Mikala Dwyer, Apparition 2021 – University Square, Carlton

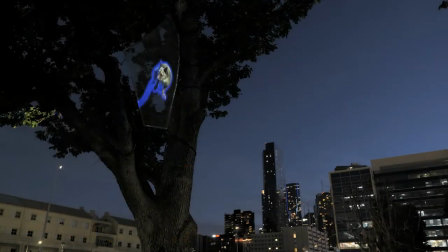25s
What I'd hope people might experience is as they wander through the park that something might catch their eye in a peripheral way,
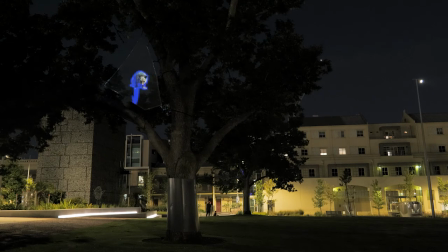37s
in a quiet way. We're here in University Square on Wurundjeri and Woiwurrung land,
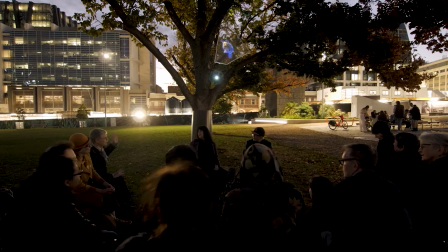47s
so the process of creating this artwork came about through a very unique and wonderful experience of a two-week intensive workshop with Melbourne City Council where all sorts of people came together to kind of find what the site was about.
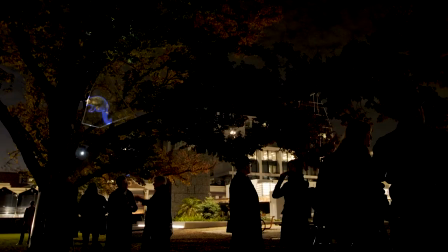65s
Working through this project I was really privileged to meet a number of Indigenous knowledge
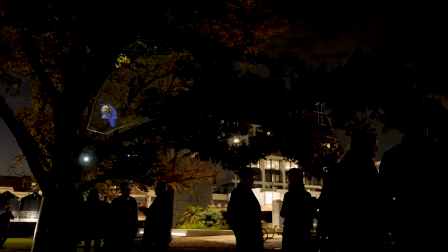73s
holders and elders like Nawi Carolyn Briggs and Sheffa Greenaway and others that have sort of really um were generous in sharing their knowledge of the site
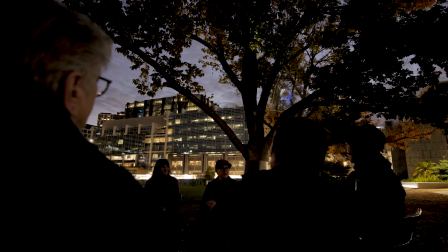89s
which gave us a kind of a really different perspective of what this
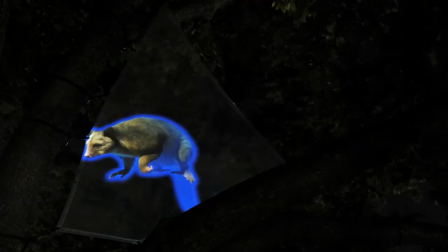95s
place is in time and in deep time. I think this project relates to all my practice in the
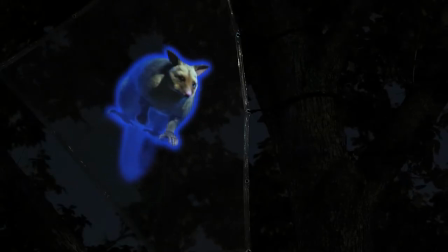109s
sense that I've always been interested in belief systems and superstition. and
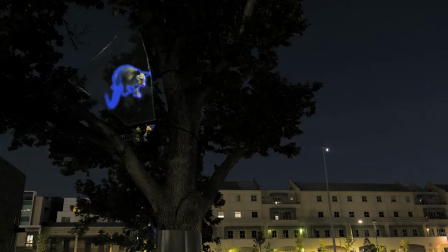115s
so in a sense the apparition is something that's you know it's connected to you know all through my practice but I think what's different here is I've had an opportunity to
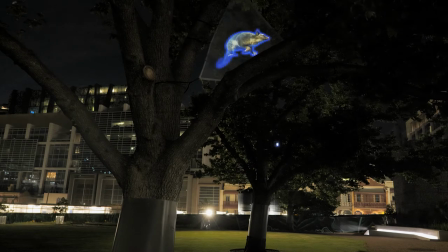127s
really extend it into a whole new materiality of you know animated projection.
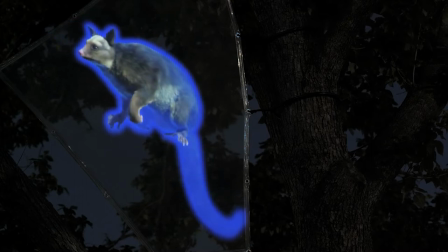136s
So with the the decision to make an animated possum I then had to find an animator and luckily I work at RMIT which actually has a media
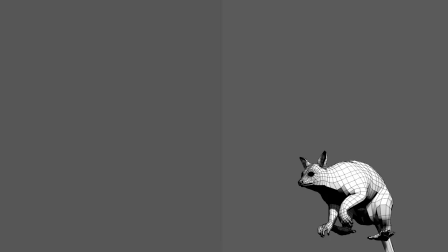147s
communications department and there happens to be some of the best animators in the country
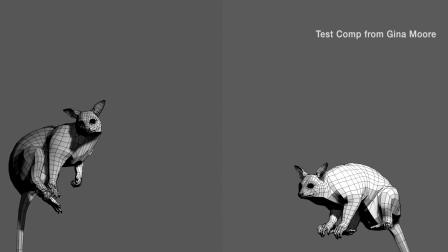152s
working in there and discovered Gina Moore who has a special gift
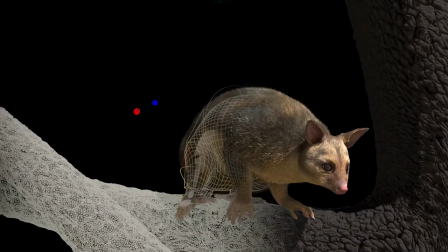157s
for animal animations as she comes from a kind of painting background and she has a deep love of animals that she
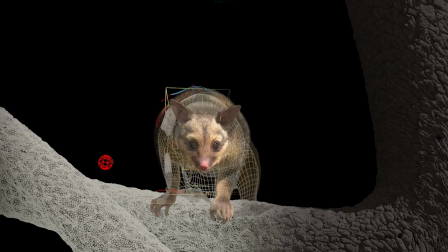167s
she was the perfect person to work with because she sort of can really breathe life into these
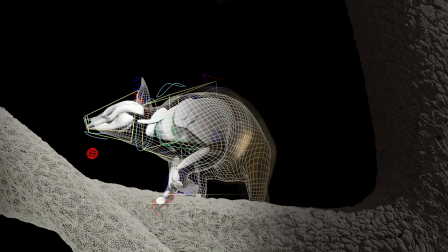173s
creations that are you know they they become sort of supernatural
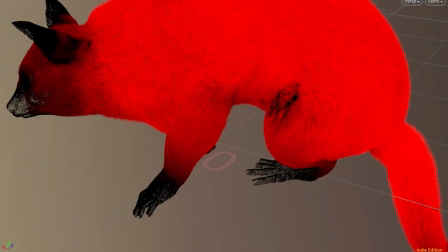179s
creatures that have a really particular quality and I think ghosts and apparitions
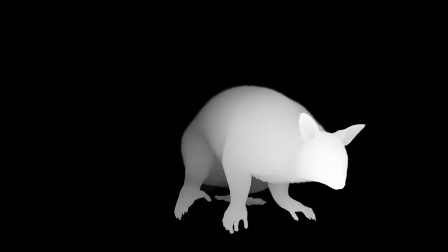186s
have a way of kind of carrying stories and memory from one generation to the next and And so working with all that kind of history of, you know, an idea of the ghost or the apparition, but then creating a possum out of nothing,
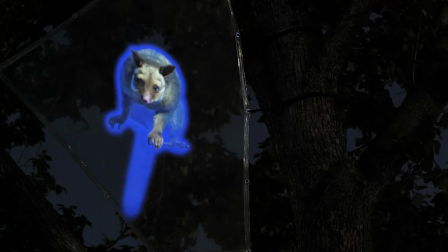206s
it seemed appropriate in the end that it was an animation rather than photographic footage of a real possum,
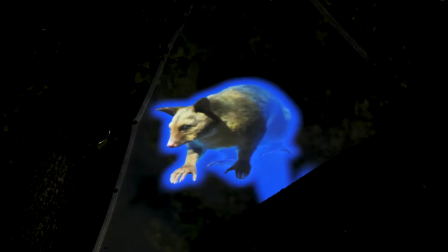214s
that it was something that was brought almost an apparition from the future back to the present somehow.
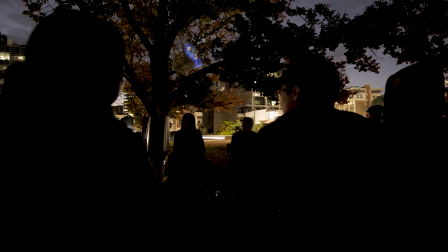223s
So I think that some of the experience of making a public work here has been different to other aspects of my practice.
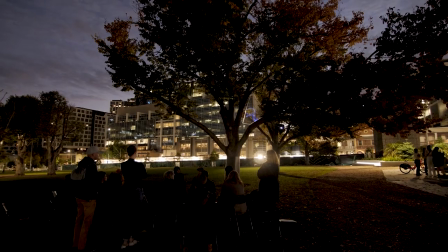233s
Public art, I guess, it should always be contentious. I mean, anything, it should be there to kind of stir things up, create conversation.